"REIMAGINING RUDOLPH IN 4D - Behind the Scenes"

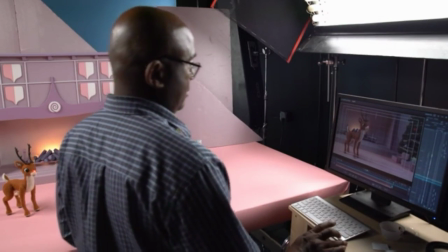(4:17)
Yes, we incorporate computer software and digital cameras and cutting-edge technology,
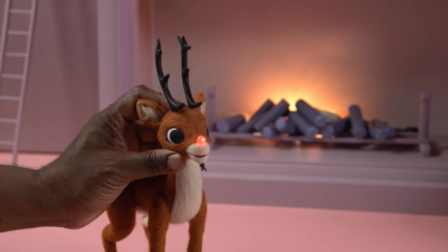(4:22)
but part of it really comes down to moving a character a little bit and taking a frame.
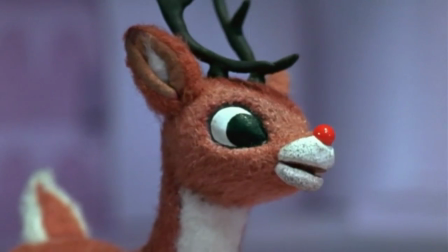(4:27)
Part of it hasn't changed that much at all.
But you went over the side of the cliff!
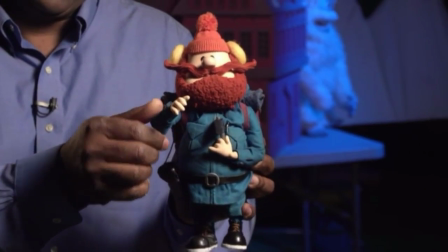(4:33)
There's an armature, which is the skeleton that has joints in it, and that's what we use to get the different positions.
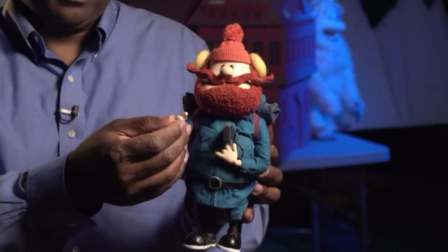(4:39)
And this is silicone, and inside his hands, there's wire.
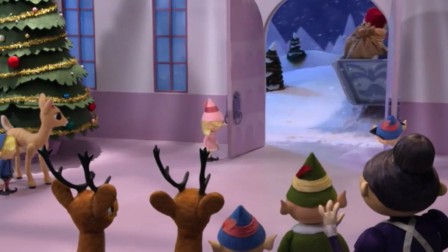(4:44)
When you have a scene with several characters in it, typically it's just one animator on set.
After practice, would you walk home with me?
In the wider shots, I'm having to animate maybe 4 or 5 of the reindeer at a time.
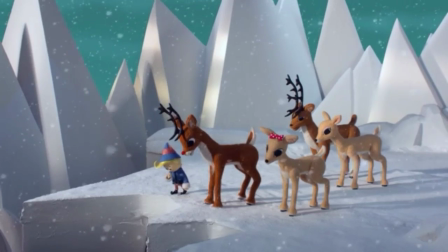(5:00) Are you okay?
Luckily, we have software now, so that helps us keep track. Ooh,
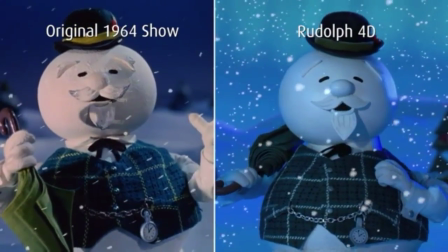(5:07)
Once the animation starts, there's just something really magical about seeing these characters living and breathing.
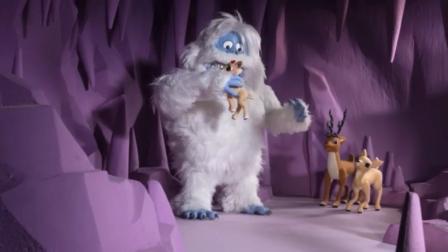(5:14)
We have always wanted it to just feel like those characters has always existed,
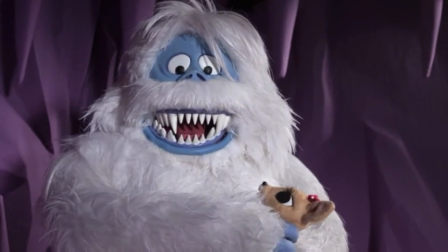(5:20)
Put her down! and to make sure that anything we did with them was kind of in keeping with their nature. We're all in love with the characters in the first place.
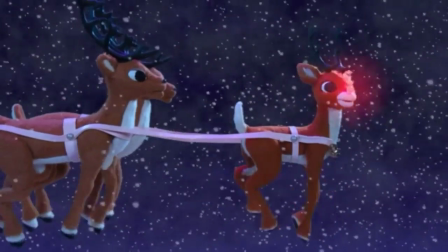(5:34)
Getting to animate Rudolph, I just felt like it was a privilege because he's such an iconic character.
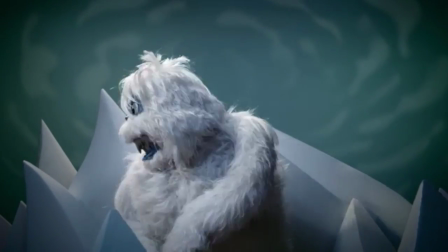(5:39) I'll find them all!
I think Bumble and Yukon Cornelius are probably my favorite ones to see animated and watch.
In person?
Everybody loves the Bumble. Everybody knows who he is, too. In the show, he's not so fun. But at the end, he kind of gets very endearing.
Impressive!
He's almost like a teddy bear. He's very hard to animate because he's a big puppet. The characters have foam rubber on the inside, so you're moving a lot more mass. I always love when an animator captures that character. Both Shell and I have this deep-seated interest in keeping the characters authentic It's all for one and one for all. and being very,
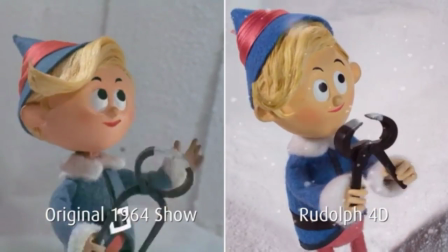(6:20)
very true to what Rankin Bass did.
Oink, oink, oink.
In stop motion, you kind of use all the techniques that were available. We did do some pretty interesting things that were really fun.
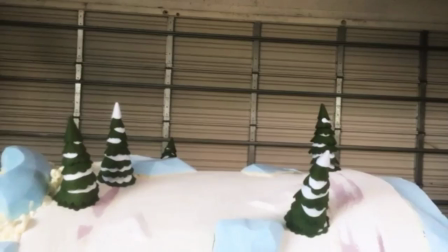(6:32)
For instance, when the Bumble's chasing the sleigh, we created an old-time wheel set where the set's actually on a cylinder,
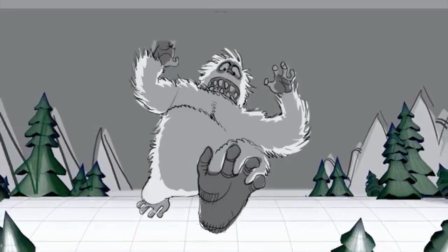(6:39)
and the cylinder is slowly turning as the characters are running. Very reminiscent of what would have been done, you know, in the 50s or 60s. The tricky part of it is you're not just making something.
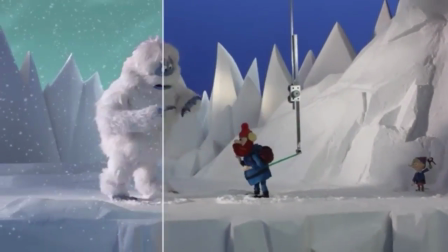(6:51)
You're making something that needs to look exactly like the original. You can look at all of the very unique and small things and see that we've tried to be as close to the original as we could. I have no idea how they made their snow, but I sat down for hours and hours mixing snow formulas until it broke exactly the way it broke when Sam came down the hill.
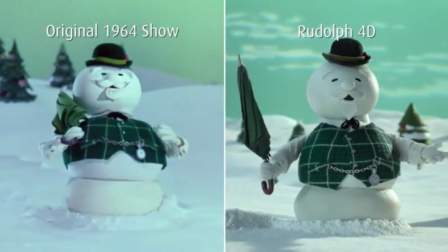(7:13)
You can see him pushing, and you watch the front edge, and you see that snow break, break, break, break, break. And again, complete observation.
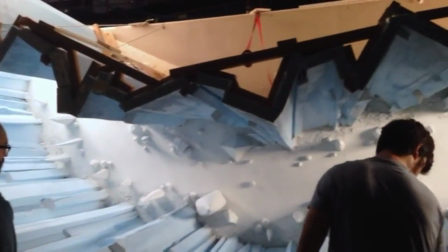(7:22)
One of the things that was kind of fun about the 4D movies, we got to see them actually fall off the cliff.
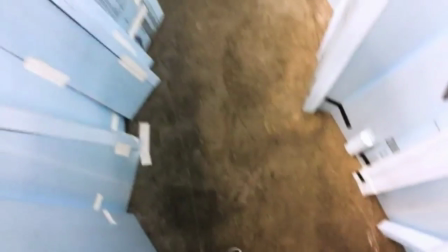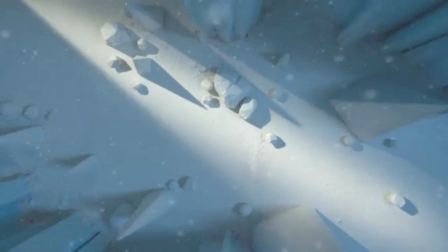(7:33) Didn't I ever tell you? Bumbles bounce. Yukon!
It's fun to add things that weren't in the original.
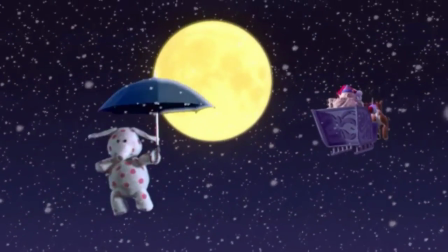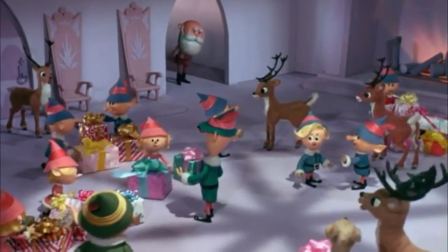(7:48)
Rankin Bass did a very good job at creating environments and sort of a vision for a world that seemed to be its own world.
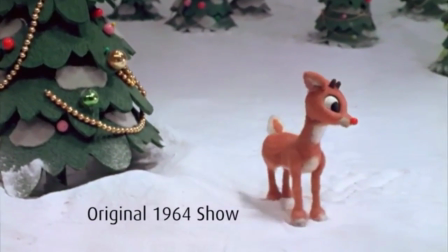(7:55)
A lot of it was really stylized, really fanciful, cartoony art direction. It's perfect for Christmas because you're in that world of toys coming to life.
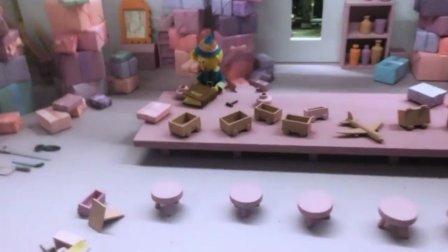(8:04)
When I adapted the story, I really wanted to stay very, very true to the original.
I just don't like to make toys.
It is such a great story. It's one of the great television screenplays I think ever written.
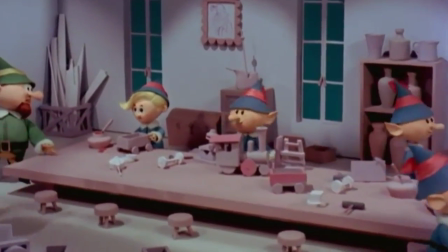(8:17)
The themes that are in the original Rudolph are timeless. They're as relevant today as they were back then.
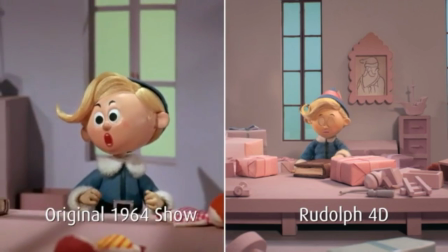(8:23) I'll never fit in.